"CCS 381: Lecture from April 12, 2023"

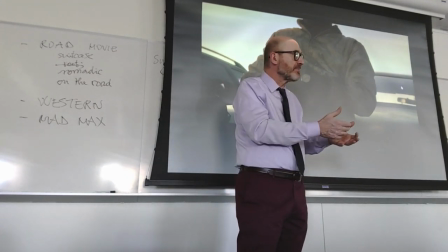[34:52]
We know that Bernie Rose likes to kill his victims in close proximity.
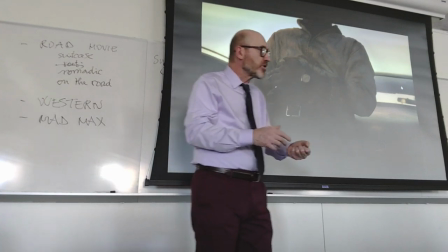[34:58]
For example, he does that with Shannon by taking Shannon's arm and then slashing it open with a razor,
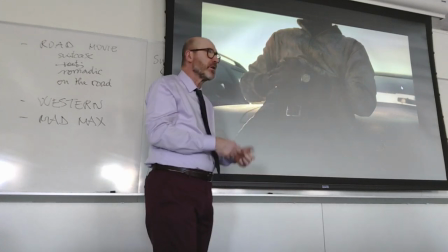[35:07]
with a very sharp razor, so that he will bleed to death.
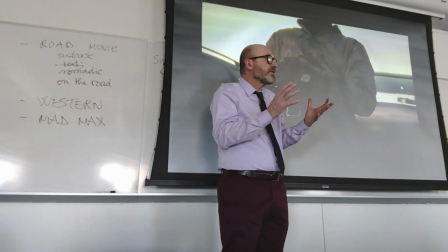[35:10]
But Bernie himself is like the scorpion because he could have avoided that kind of proximity where he's
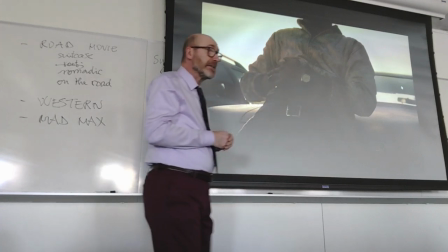[35:16]
also exposed to being hit by the driver
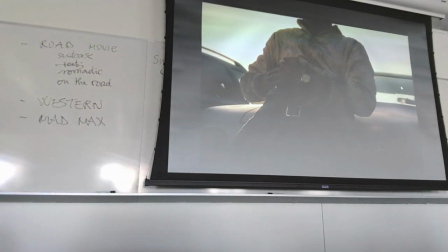[35:22]
and and this in fact happens so Bernie Rose is on the on the pavement dying
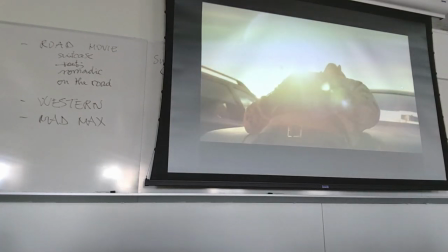[35:28]
and it seems like the driver himself is dying right and the Sun
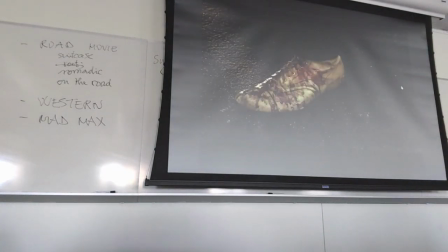[35:34]
is setting and you see the amount of blood is being losing but he gets into the car but again it's not even he gets into the car there is no movement out of the movement provided by the camera
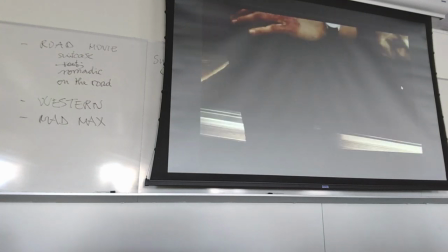[35:50]
the leg is not moving the food is not moving the hand is not moving
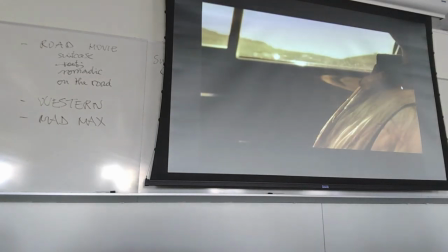[35:56]
and when you see his face you may very well think
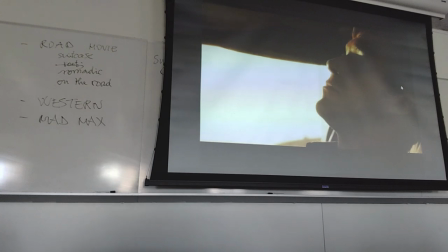[36:03]
that he is dead right? that this is his end,
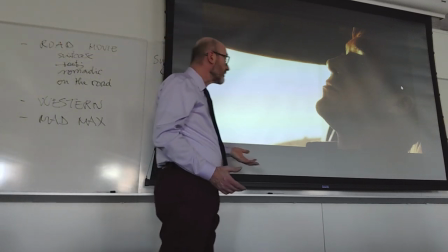[36:09]
that he sacrificed his life for Irene and Benicio to guarantee them a better and safer future
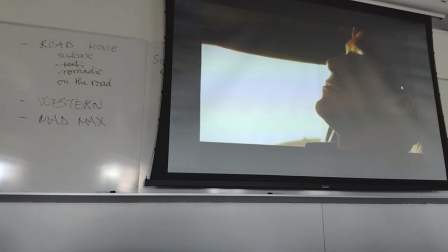[36:17]
and then you have the superhero moment again, because all of a sudden, when because of the stillness and the seconds that go by, a refrain in here is one second you're starting to think he is dead and it
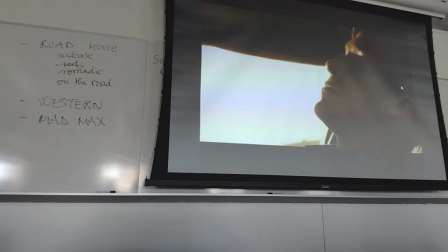[36:33]
lasts and lasts and lasts with the camera moving but it's not moving and then finally look I'm still clicking so a lot of seconds maybe 30 seconds altogether he's moving his ideas closing
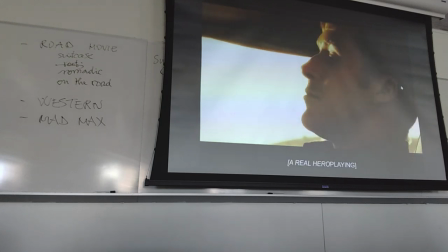[36:50]
them and opening them again as if this were his resurrection or the moment when a superhero whom you believe dead because he was still after the fight with a major villain comes back to life because he's a superhero and all of a
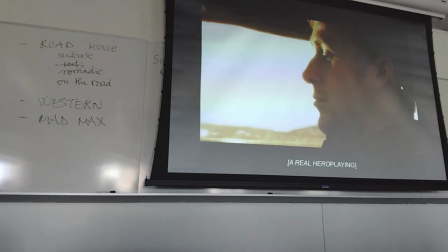[37:08]
sudden after staying still opens his eye and he is perfectly in control right? he resumes his activity,
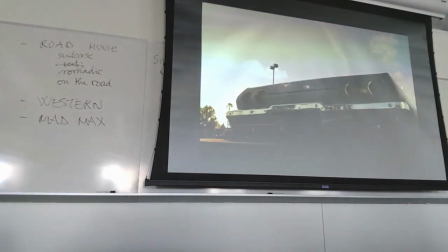[37:16]
looks down takes the hand off and there he goes right?
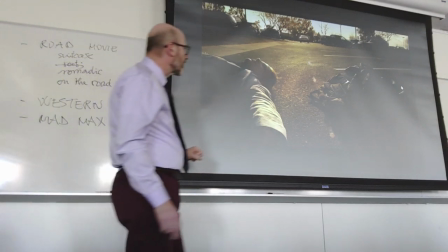[37:23]
so this makes him into a kind of superhero and now notice how we go
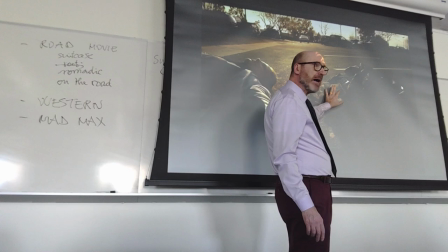[37:28]
from a close shot of the money to Irene to suggest that
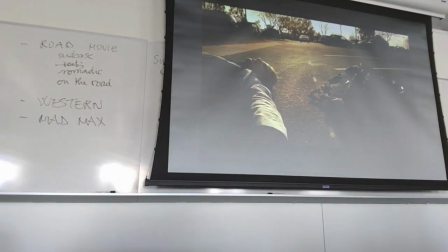[37:33]
Irene has received some of that money so that she'd be able to leave town and start
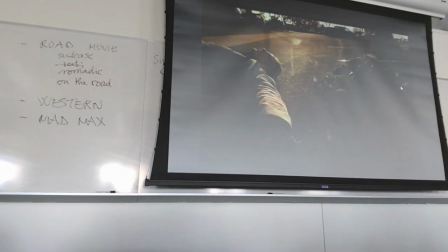[37:38]
a future see there it is the transition the fading the money's there actually I was wrong I thought it was a close shot must
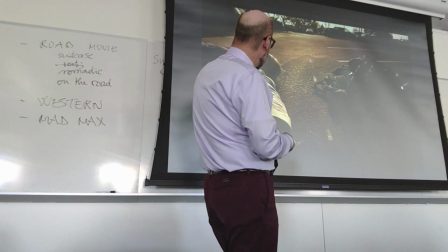[37:48]
have had some other film in mind or some other frame in this you see benny rose that so you know that he's out of the picture he
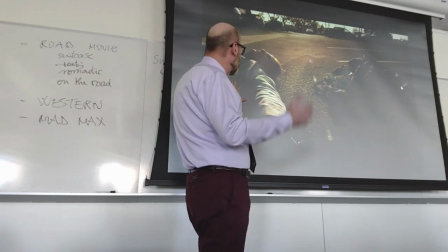[37:56]
cannot threaten and nino is that as well kind of threatened irene and
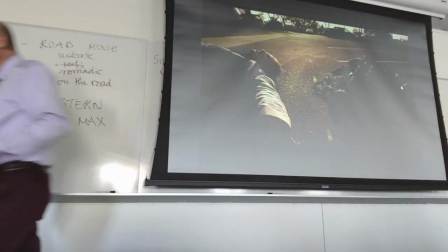[38:01]
the money is all she needs to be safer and again that money will be
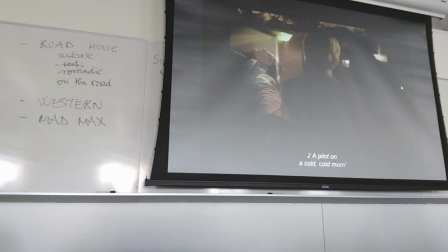[38:07]
left there but from that money he must have taken some money to give to her and you see her going there to thank him but he is not there now I want to do two things
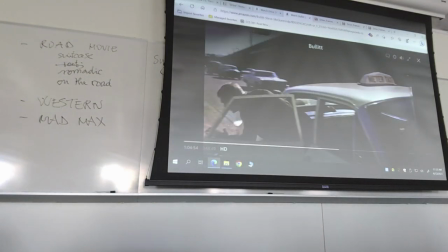[38:28]
one is to show you I want to show you two films that you may have not seen and
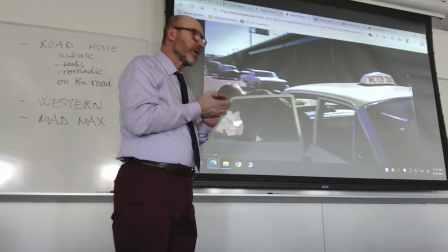[38:36]
that are related to the scenes of
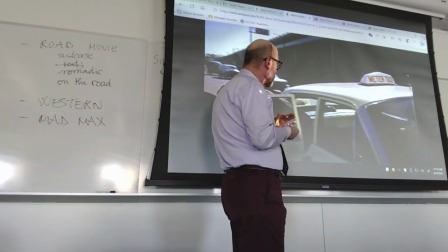[38:40]
the chases in Drive from 2011.
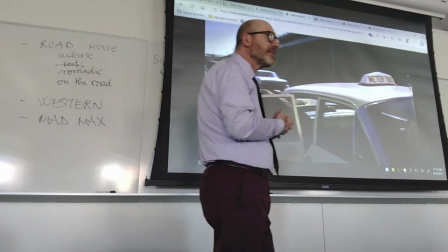[38:46]
And first we go back to 1968, to a movie with Steve McQueen that was very successful,
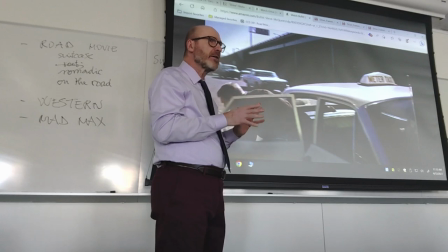[38:53]
where you find a very famous car chase of about 10 minutes with no dialogue at all.